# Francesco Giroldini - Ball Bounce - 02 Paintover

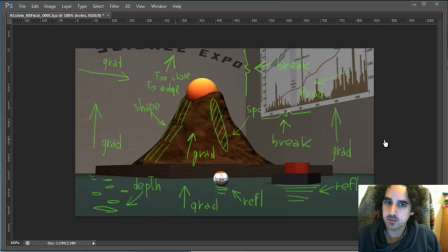(0:03)
Alright, so, inside of Photoshop, I took a still image from the animation and I drew some notes. They hopefully can help to illustrate some of the principles. A lot of those, you can see, are very repetitive.
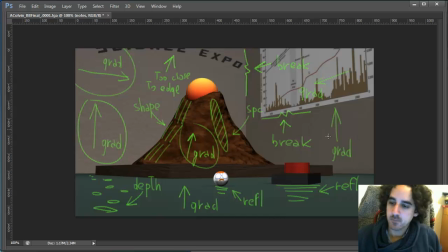(0:18)
Gradient, gradient, gradient, gradient, so gradient. There's a lot of repetitive stuff. and I think this is not a complete list of things we're probably gonna do
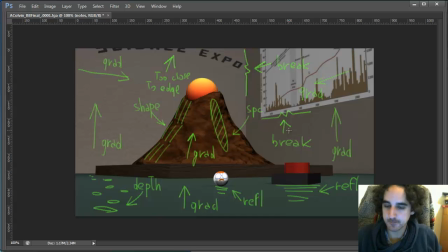(0:34)
but it should be good to illustrate the principles that I'll be using over and over to try and add interest to the image alright so let's get started with gradients since it's the change that I suggested the most
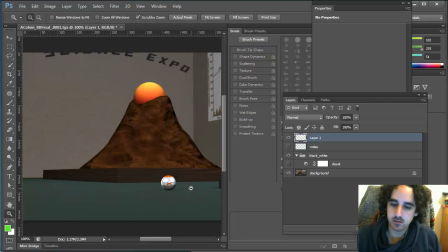(0:49)
in general flat planes are not the
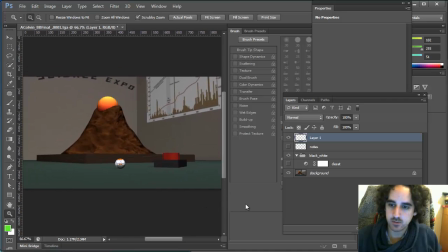(0:56)
most interesting thing to look at and if you want to keep the viewer engaged you
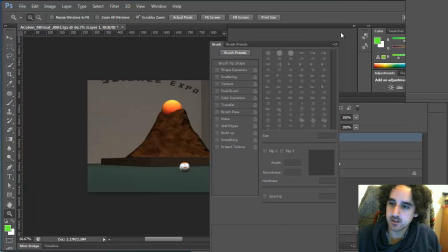(1:01)
usually want to try and add a little bit of interest to your image so
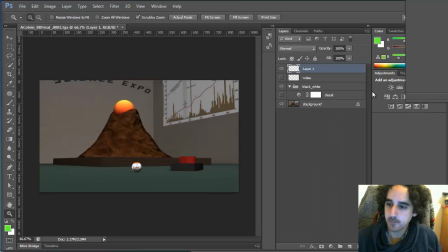(1:07)
usually adding some gradients tends to help in breaking some of those flat planes so I'm gonna just create a new layer and I'm gonna start creating gradients and
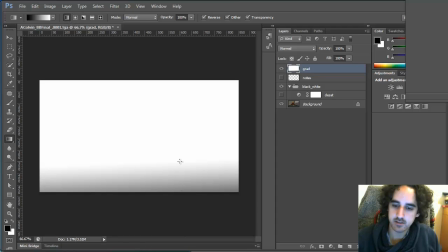(1:21)
I'm going to be using regular gradients like that and set this layer to
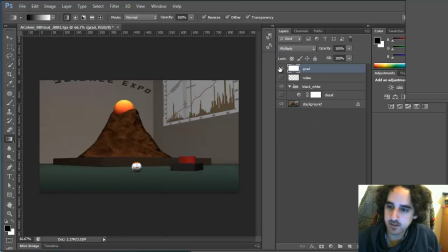(1:26)
multiply so you can see I'm adding gradients to break up these flat planes and I'm going to be creating new layers or even duplicating them and just altering
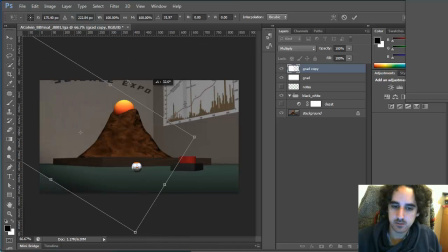(1:39)
so that we can place gradients everywhere. I took the liberty of going on Google and researching some of the pictures that are related to street fairs because I wanted to get a feeling of what these places look
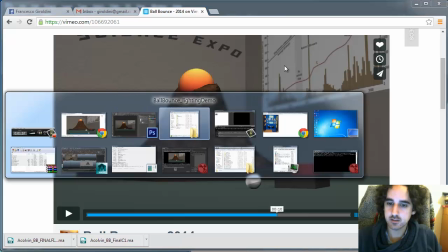(1:58)
like and so these are some of the images that I found.
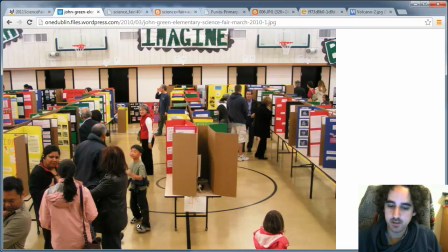(2:04)
So some interesting stuff that I noticed is that you know you can add more interesting materials to a set.
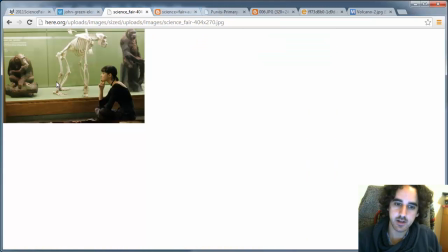(2:10)
You can add reflections, you can have gradients that suggest where the light is coming from.
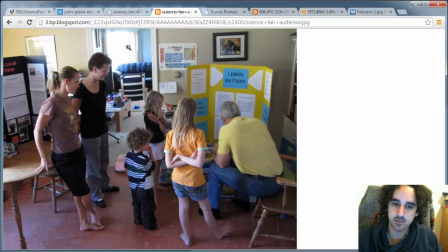(2:17)
You can have an interplay of natural light and artificial light.
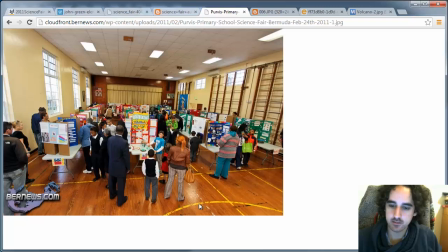(2:22)
You can suggest materials like wood or paint.
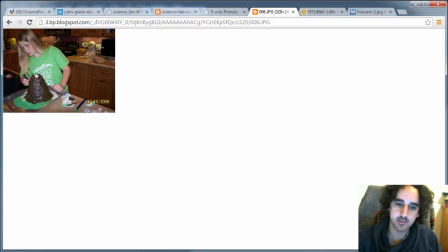(2:29)
The material for the volcano could have a little bit of a shine and might even
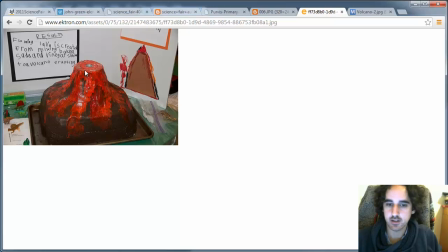(2:33)
have you know a different material to make it a little bit more interesting.
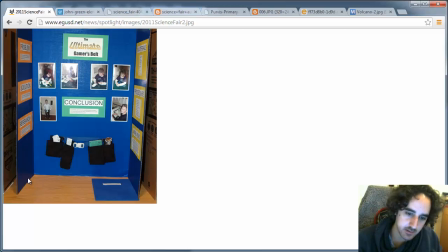(2:40)
Also something interesting that you could notice is that every material even those you wouldn't expect have a certain amount of specular and reflection so
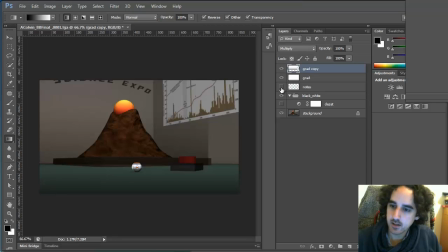(2:49)
I think for the sake of making this image as interesting as possible and as you can see in the notes I suggested adding reflectivity to some of the materials now Maya software does not allow blurred reflections so
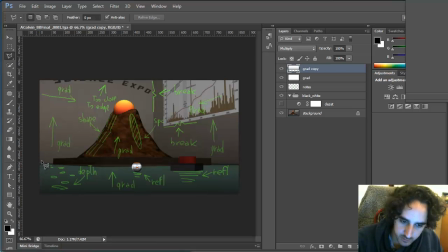(3:04)
you kind of gonna have to find a way to cheat it and what I found can help is to add a bump map to the to the image for the
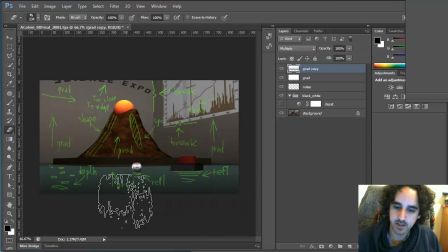(3:20)
texture and what that does is that allows you to break up the reflection a little bit. So we're gonna get into that in a second. So already with the gradients the image tends to look a little bit more interesting.
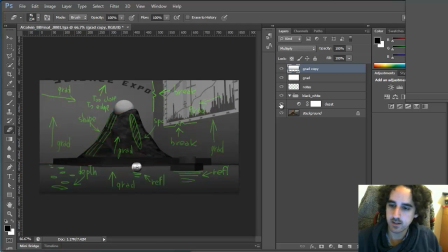(3:38)
Something that I usually do when I want to double check an image is that I turn it into black and white and that helps me to easily identify issues. Like in this case there's an issue because the value of items is too similar. When you turn it to black and white they kind of blend into each other.
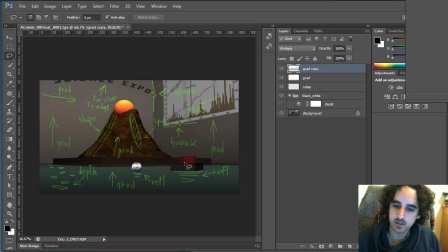(3:56)
So something that we're probably gonna end up doing is try to separate the value of these objects. Also the volcano and that kind of blend, you can see that the values are very similar. Something else is that we don't have any sense of depth.